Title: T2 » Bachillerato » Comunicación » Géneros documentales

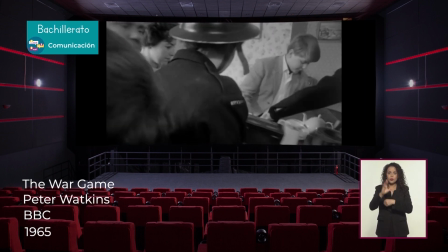[12:49]
O encontramos otra película que trata sobre las consecuencias de un ataque nuclear durante el periodo de la Guerra Fría. Los falsos documentales parten de un argumento totalmente ficticio, pero siguen los códigos y las formas más convencionales del documental. Para lograr el efecto de realidad, el falso documental se apoya en ciertas convenciones estéticas y formales clásicas del documental. Por ejemplo, el uso de una voz en off serena, segura y brillante, una fotografía que parece improvisada, Imágenes de archivo que reafirman lo que se está diciendo Y fragmentos de entrevistas con personajes clave
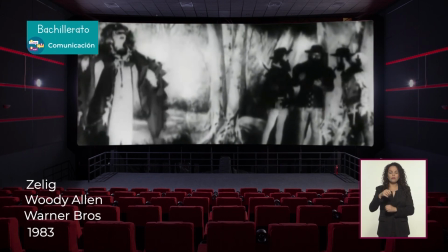[13:34]
Para algunos es solo una variante del documental Mientras que otros lo consideran completamente cine
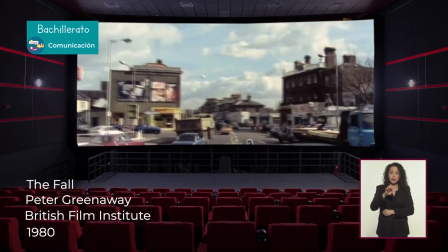[13:41]
de ficción Lo que es cierto es que se ha convertido en uno de los estilos más influyentes del nuevo documental Tanto que hasta mi hermano Hugo ya está haciendo su propio documental En inglés se le conoce como fake, que indica algo que es falso, o con el nombre de mockumentary, en donde la palabra mock hace referencia a una burla. Y es que la mayoría de las obras de este subgénero eligen esta forma de narrar para hacer algún tipo de parodia. A veces esta parodia puede ser más inocente, o sea que el look o la apariencia documental busca solamente producir un efecto cómico.
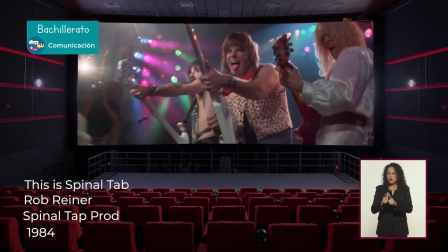[14:26]
Por ejemplo, la historia de una falsa banda británica de heavy metal que presenta su último disco en una gira
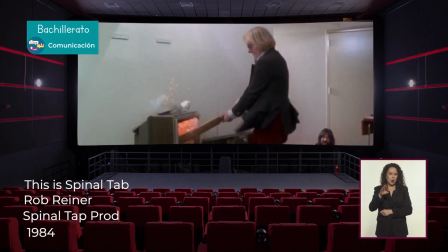[14:33]
por Estados Unidos en donde la ridiculez de los personajes y las situaciones contrasta con la seriedad del documental clásico
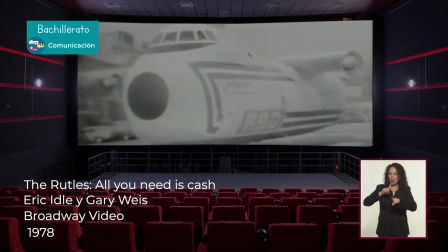[14:41]
O la historia de otra banda musical ficticia que se burla de todos los documentales serios en torno a los Beatles y a la Beatlemania Pero en otros casos, los autores recurren a la ironía para hacer críticas más serias o profundas.
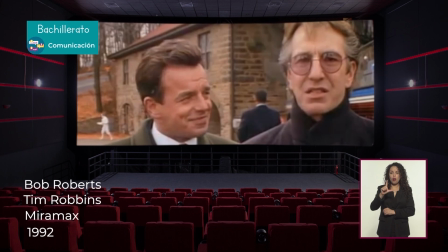[15:03]
Ciudadano Bob Roberts, por ejemplo, cuenta la historia de un cantante de folk que anuncia su candidatura al Senado de los Estados Unidos,
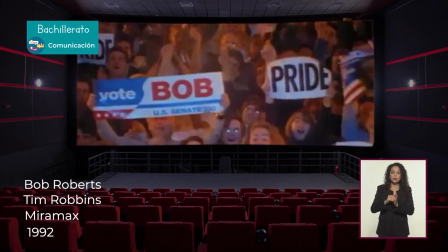[15:11]
aunque las situaciones y los personajes ficticios está rodada al estilo documental con el fin de hacer una crítica al sistema electoral de ese país.
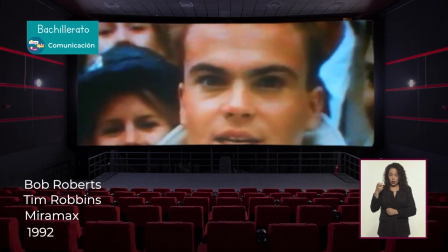[15:21]
Y muchas veces lo que hace el falso documental es burlarse del propio
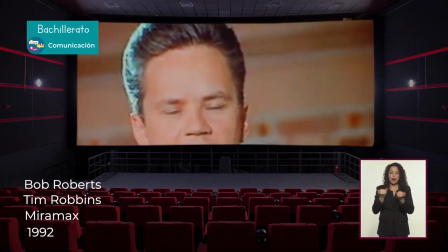[15:25]
género para cuestionar la imparcialidad o la objetividad que siempre ha pretendido.
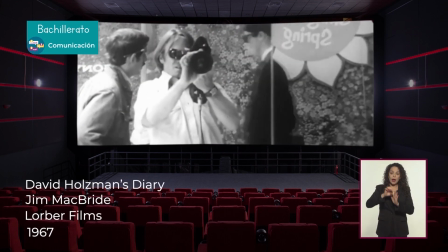[15:31]
Una película pionera en este sentido es el diario de David Holtzman,
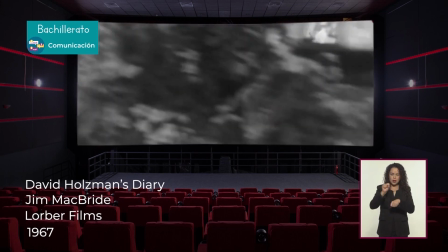[15:36]
en la que un director principiante registra su vida durante una semana, en un claro intento por cuestionar la veracidad del género documental.
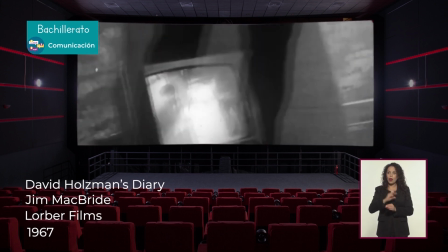[15:45]
La tendencia del falso documental ha llegado también a la televisión con series como The Office,
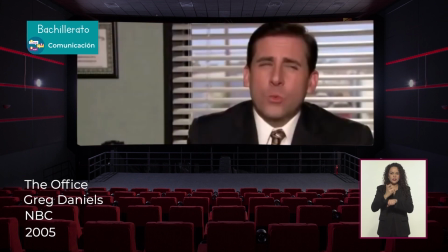[15:51]
que tiene una versión original inglesa y una adaptación estadounidense ambientada en una oficina regional de ventas en Pensilvania. En la televisión, uno de los formatos más exitosos es el reality o telerealidad, que mezcla lo real con el entretenimiento. De alguna forma ya existía desde los inicios de la televisión, pero recobró muchísima fuerza en los últimos años, con programas como Gran Hermano o Sobrevivientes. Este subgénero se ha convertido casi en el sinónimo de la televisión en el siglo XXI. Tiene muchas variantes, pero se pueden encontrar varios elementos comunes en casi todos los shows de este tipo. Intromisión de la vida privada de otras personas, encierro, componente interactivo y apariencia de concurso.
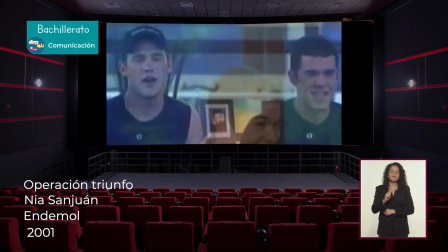[16:42]
Una de las fórmulas con mayor audiencia son los shows de talento, que tienen como único objetivo el entretenimiento.